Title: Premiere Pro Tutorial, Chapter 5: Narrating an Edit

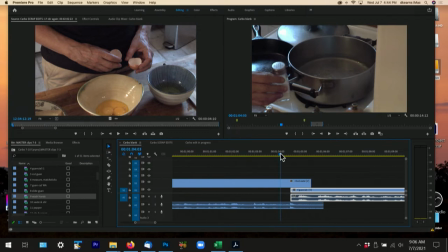While the water is.
So that kind of makes sense because a person could be putting the salt shaker down and starting to talk, right?
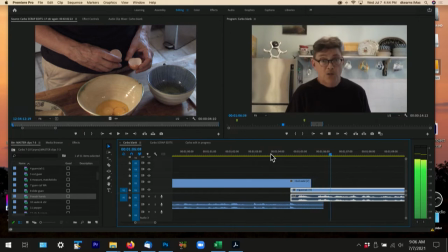So.
While the water is boiling, I'm gonna.
And she turns her head, so that seems good.
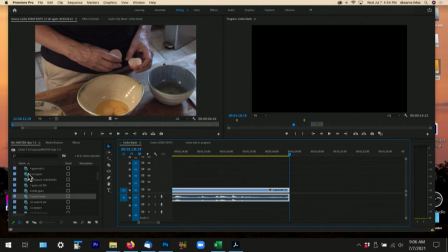So then I'm going to go, and of course, in real life, I would be, let me move, get these in here.
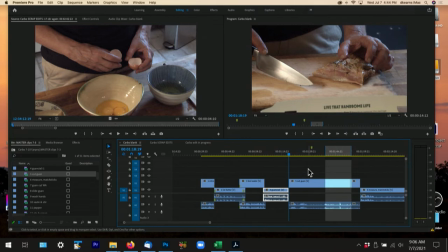I made a mistake. I'm going to undo that because I didn't realize, yes, that's all there.
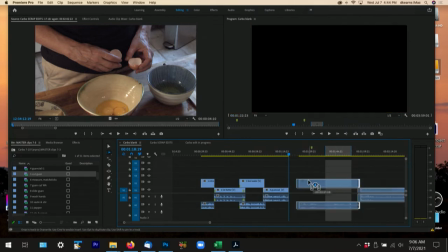Okay, I'm going to make that, move that over.
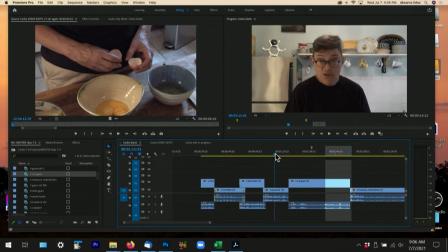And I'm going to see what happens when she's talking about the guanciale, which is one of the key ingredients.
Guanciale. You can also use Oscar Mayer bacon or pancetta, but I think guanciale is considered the gold standard.
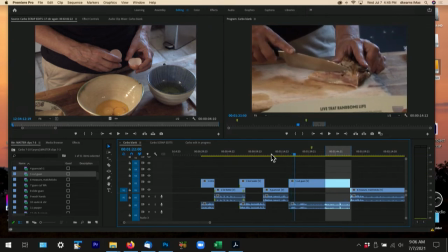I'm going to cut the guanciale up into mats.
So now she, you know, there's sort of a bit of a mess at the end.
It's considered the gold standard.
She looks down, but then she purses her lips, which I think I wouldn't.
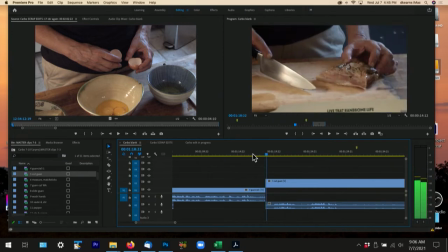Like she looks up, it seems like she wants to start talking again.
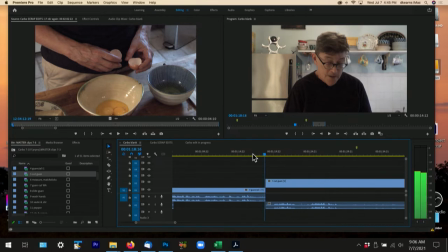And also I want to feel like she's starting the action as she puts her head down.
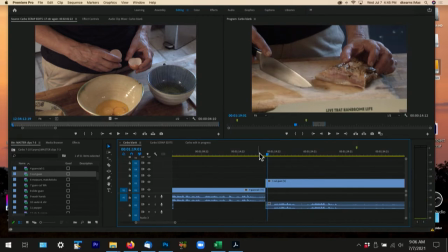So I'm going to mark this possibly as the beginning.
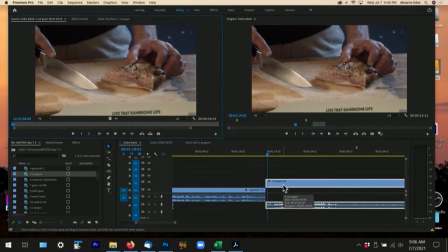And if I felt like I wanted that, I could also go in to the source window and mark an in and look at the timeline. It just cut it, okay? So I've just cut it to where I think it should start and then.
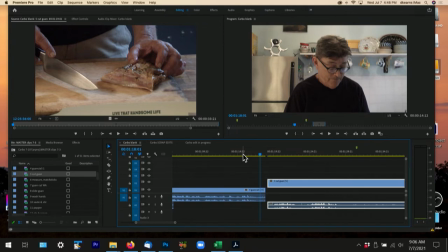So before she opens her mouth, because I don't want her to think she's talking again, I'm going to drag this over and butt that, and I'm going to see how it looks.
But I think guanciale is considered the gold standard.
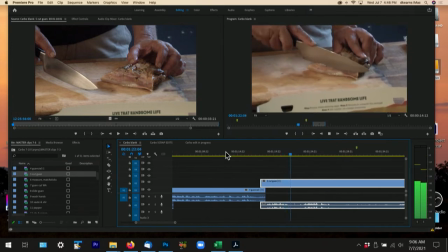cut the guanciale up into matchsticks. In order to do this, you need a sharp knife. I don't have one.
So then I'm thinking, you know, this has to be a certain length, this film. And if I keep in the first part where she says,
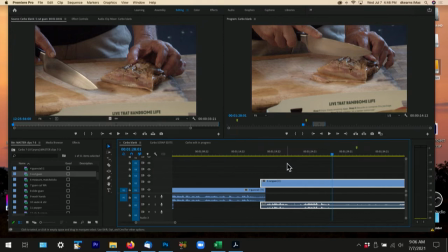I'm going to cut it into matchsticks, it's going to be too long. So I actually want to cut in here instead. And we'll see how that works, okay? So we'll just get it, let's say here.
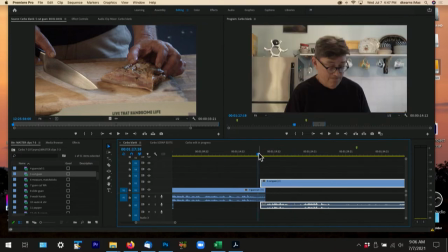But I had a good cut point there, so I want to remember what that is.
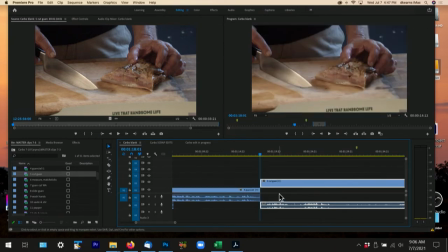Now, I could either drag this back, or I could just make a mark there. Sometimes I don't cut it by dragging because I might want to shift this clip around a little bit to see where the good point is for it to be in relation to that.
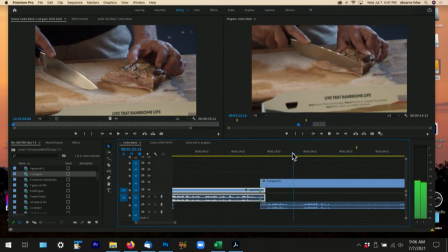So I'm just going to start somewhere like here, and I'm going to drag that back, drag it over, overlapping that, and see what that looks like.
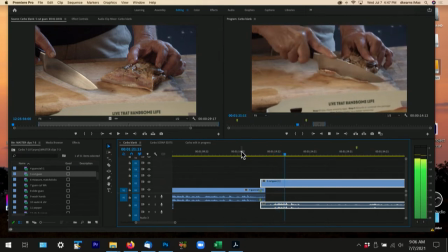In order to do this, you need a sharp knife. I don't have one.
So, you know, you start, there's a little bit of action. We all understand how people jump through time.
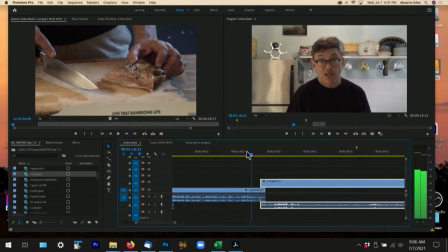We don't have to watch her pick up the knife. We just want a smooth cut from one to the other.
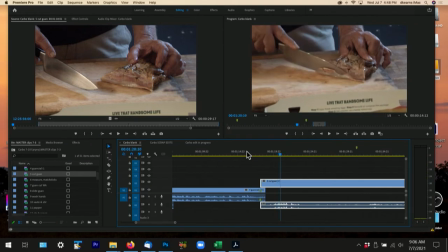In order to do this.
That seems good. So then I'm going to go along, and I'm going to scroll through this because I know this shot, and I know that I zoom in.
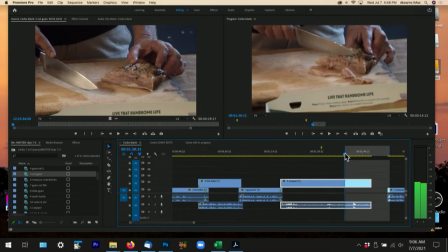So if I were watching it for the first time, I'd think, oh, okay, wait, I zoom in, and I don't like zooms. I like to make a nice cut, and a cut that has some good continuity in it.
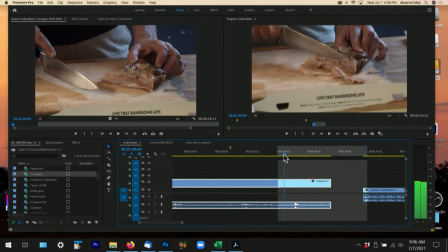So I'm going to look at where the zoom starts. Oh, sorry, where the zoom ends. And unfortunately, it ends when the knife is down.